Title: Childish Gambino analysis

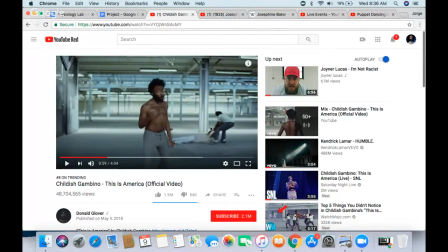[12:28]
But as you can see, pulling over there, and he's trying to take your diversion off of the removal of the body.
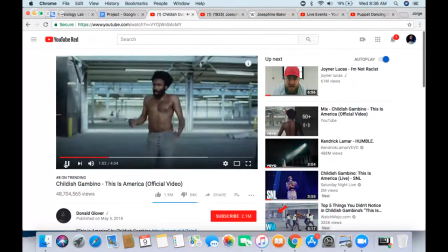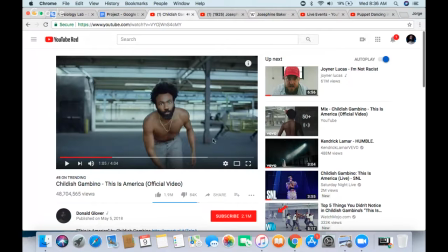[12:45]
As you see right there, there's two black, I think two black people, I think.
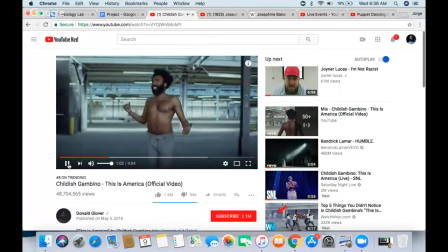[12:51]
Here, let me go back. Right there, right? They're running away. They're running towards something. They have something in their hands, right? As you can see, for some reason, the use of Toyota and like imported cars are spastic in this car thing, right?
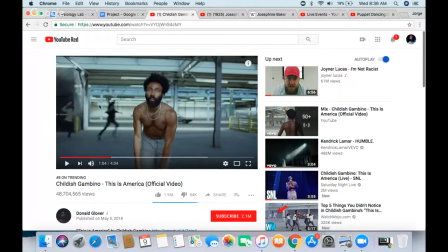[13:11]
But as you can see here, you can see these two people running with stuff, right? But you don't see that at first, right? You just think those two people running. But as you can, multiple times, as you can see right here, right?
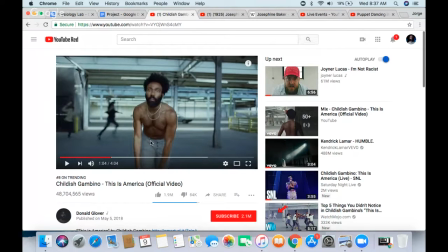[13:23]
Daniel Glover's movements, his puppet movements, right? It just diverges your attention away to what's happening in the background.
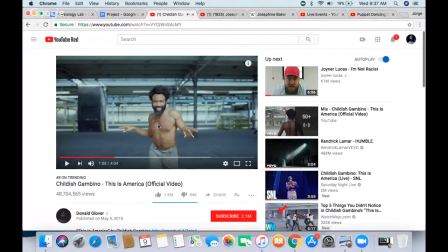[13:36]
See, like his movements, right? Like I said, it's just puppet light, right? He's moving spastically. He's moving like he's an awesome dancer, right? But the way he's dancing is just so robotic and just it portrays like something about there's like strings on him and he's
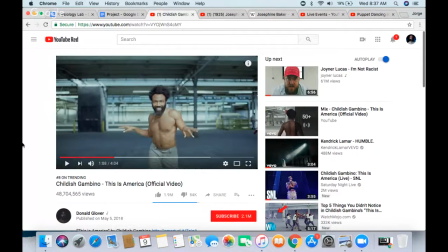[13:55]
trying to perform while everything in the background is happening just to keep your eyes off the background. I know I said that like 3 times, but that's such an important visual cue of your attention trying to divert because this happened to me. I was just paying attention to him, right? I wasn't paying attention to the background.
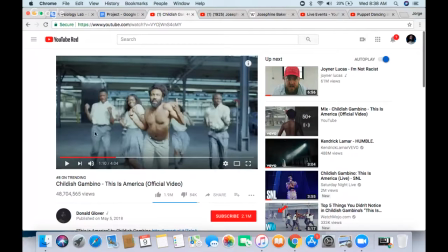[14:17]
And I think the use of students, right? These are school uniforms, right? Students, you know, as here in America, I don't know about other places. I know in other places uniforms. Here in America, we don't use school uniforms. I think this is just a portrayal of just using
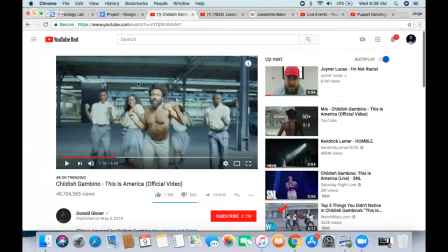[14:38]
just a visual cues of showing like uniforms mean unity. These dancers are dancing in unison, right? With Daniel Glover, meaning that hey, we're dancing in unison,
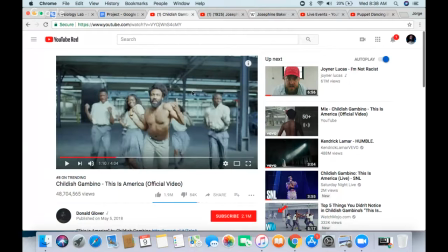[14:52]
but Daniel Glover is not in the same attire as these students, right? So you can say that, or you can be afraid that these students are following whatever Daniel Glover is doing,
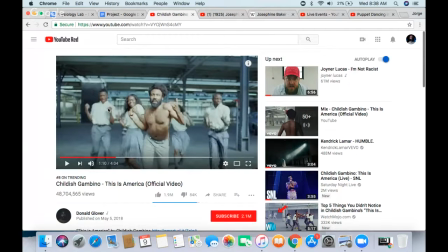[15:10]
meaning blind denialism of just stuff happening in the background because we're so fixated on Daniel Glover. This could mean many things, right? Just we're so oblivious to what's happening in the world because we're so idolizing performers,
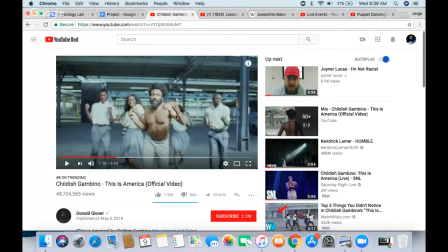[15:28]
actors, and just social media and stuff like that, right? So, so the students following whatever Daniel Glover doing, like dancing and stuff like that, can mean a lot of things. So there's that too.
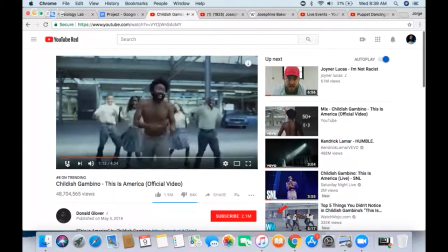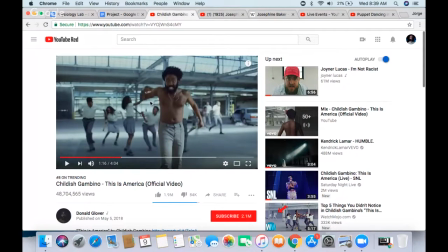[15:49]
There's a, like I said right here, right? The students are following whatever Daniel Glover is doing. So there's a delay of what he's doing, right? Because they're so fixated on him, right?
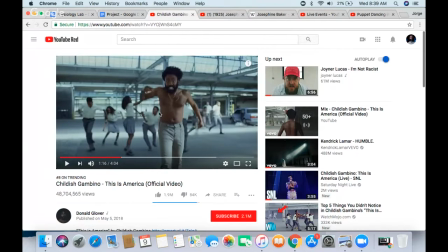[16:05]
The students or the youth of America is so fixated of whatever the artist is doing or whatever like the star is doing, and just loves to portray whatever he's doing,
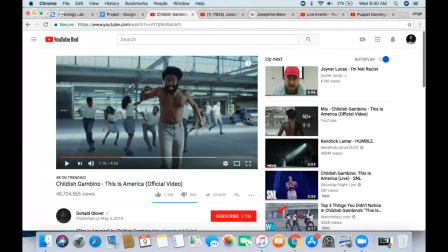[16:22]
regardless of what's happening in the background, right? As you can see here, there's a Toyota, and I think there's a little bag right there. I really can't see. It's just there's so much stuff going on. It's just so fast, but the camera is purposely doing that.